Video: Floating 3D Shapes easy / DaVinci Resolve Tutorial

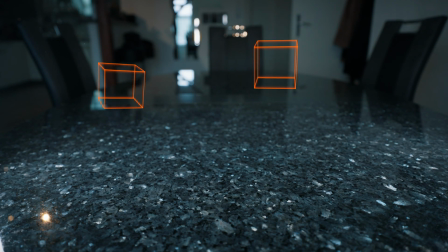[0:00]
Welcome back to another tutorial. Today I will show you how to do this floating cube effect.
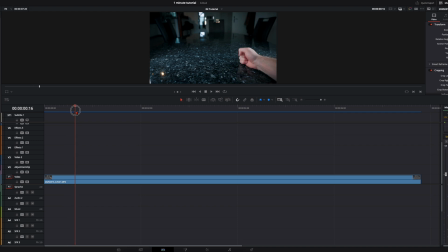[0:07]
I've got my clip here where I hit the table. That's the point where the cubes start to floating. So I set here a marker and then I'm coming in from the right side and I pretend like I'm tapping on the cube. So the cube will fly to another cube I will animate here.
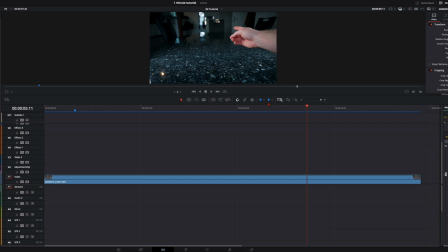[0:27]
And that's exactly at this position, so I will set a marker here again. Then take this clip and create a new fusion clip and open it in the fusion page.
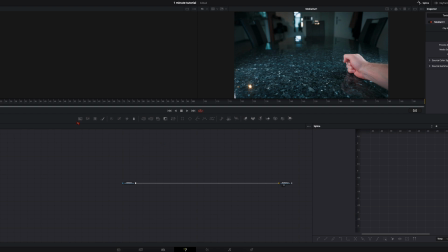[0:38]
Then in the fusion page, create two cubes. I won't go too much into details how to create these cubes. I've made a separate video for this. I will link it down in the description and you can check it out. And there you can learn step by step how to create these cubes and how to animate it.
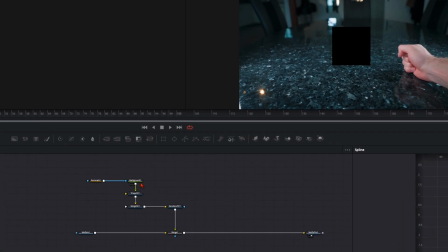[0:55]
Here I will just do it real quick. So what you need is a rectangle, a background, a shape 3D, a merge 3D and a render 3D. The rectangle and the background is just to have the outlines of the cube and the shape is of course the cube. The merge to merge everything together and the render is because we are here in
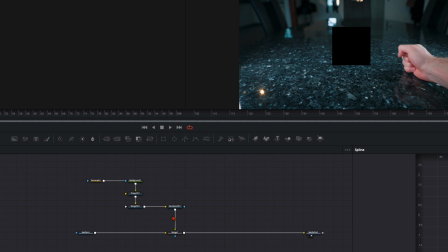[1:14]
the 3D space and we want to render this out back in our 2D space.
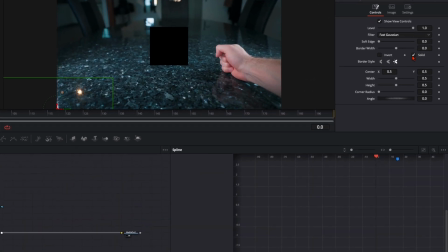[1:19]
So first I select the rectangle and disable solid because I just want to have the line of the cube. So I set this to around 0.01. Then I choose the background and choose a color I want it to have.
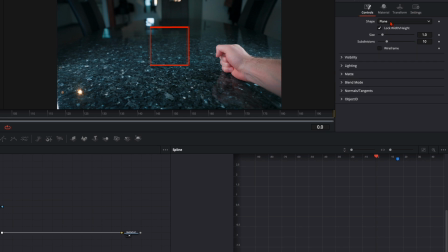[1:34]
Then the shape 3D, go here to controls, then select the cube because we want to have the cube.
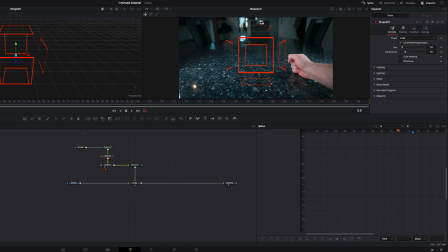[1:41]
And I will set the merge 3D onto the left window. So we have here the 3D space. Then you see now it looks like the cube is exploded. Go back here to the rectangle and set the width and the height all the way up to 1. So you have a full cube. And one thing I also want to add is a soft glow.
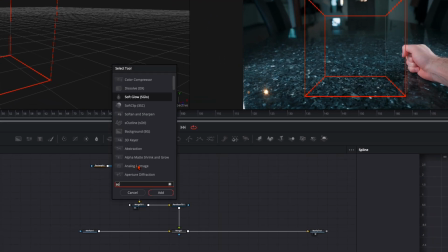[2:00]
So after the background, I hit shift and spacebar, type in soft glow. You need to add it after the background and before the shape 3D. It won't work in the 3D space.
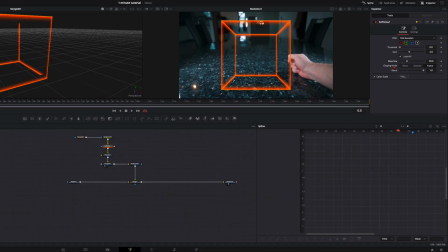[2:11]
And here we are in the 2D space. Then adjust the glow you want to have it like this. And then after the shape 3D, we will add a transform 3D. And everything we animate, we do it with this transform 3D. So we go right here.
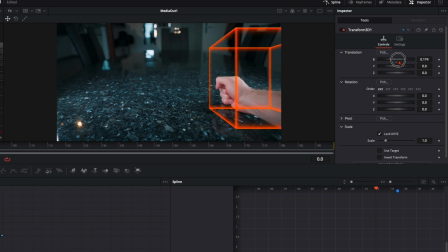[2:28]
Here we have translation, so we can position it to the left, right, up and down, back and forth. And down here, everything is about the rotation to place it exactly into our shot so it looks very natural.
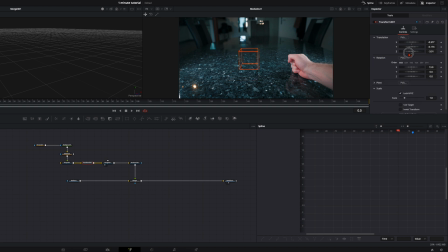[2:42]
So take your time and place the cube as you want it to have. I would say this looks perfect in the shot. So I take everything from this cube and copy it with Command Control C
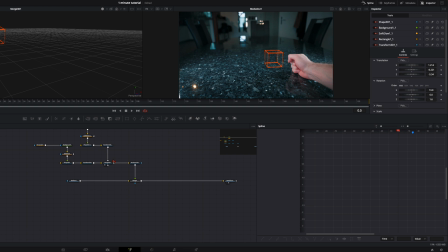[2:57]
and over here and plug it in. So I have my second cube, go back here to the transform. Then the second cube, I set it like this. I'm very happy with my cubes. Then let's go to the floating animations. Open up your splines up here with this spline tab.
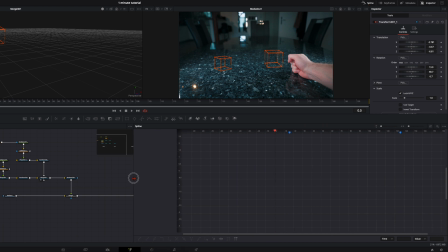[3:16]
Make it a bit bigger so you can see it better. Then on the timeline, go further until you're here on your first marker where you hit the table here. Then select the transform node from this cube. Set everywhere a keyframe on the translation and even on the rotation here,
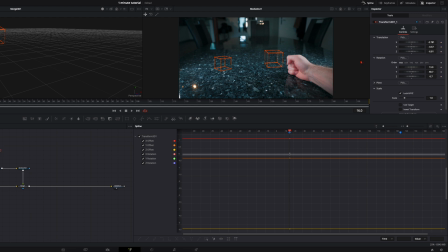[3:34]
and do the same thing with the other transform node like this. And now from this marker we want the cubes to float up until I hit it here. So we go further through our timeline to the next marker here,
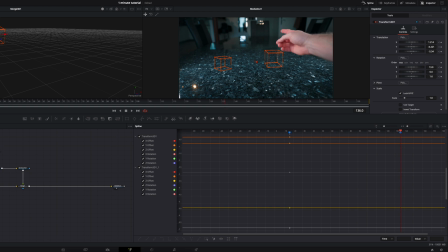[3:50]
then take the transform node from this cube and just position the cube where you need it to have so it looks realistic when you tap the cube. And to make it more realistic, go down here to the rotation and give the cube a little bit more of a rotation. You will see that will look very realistic.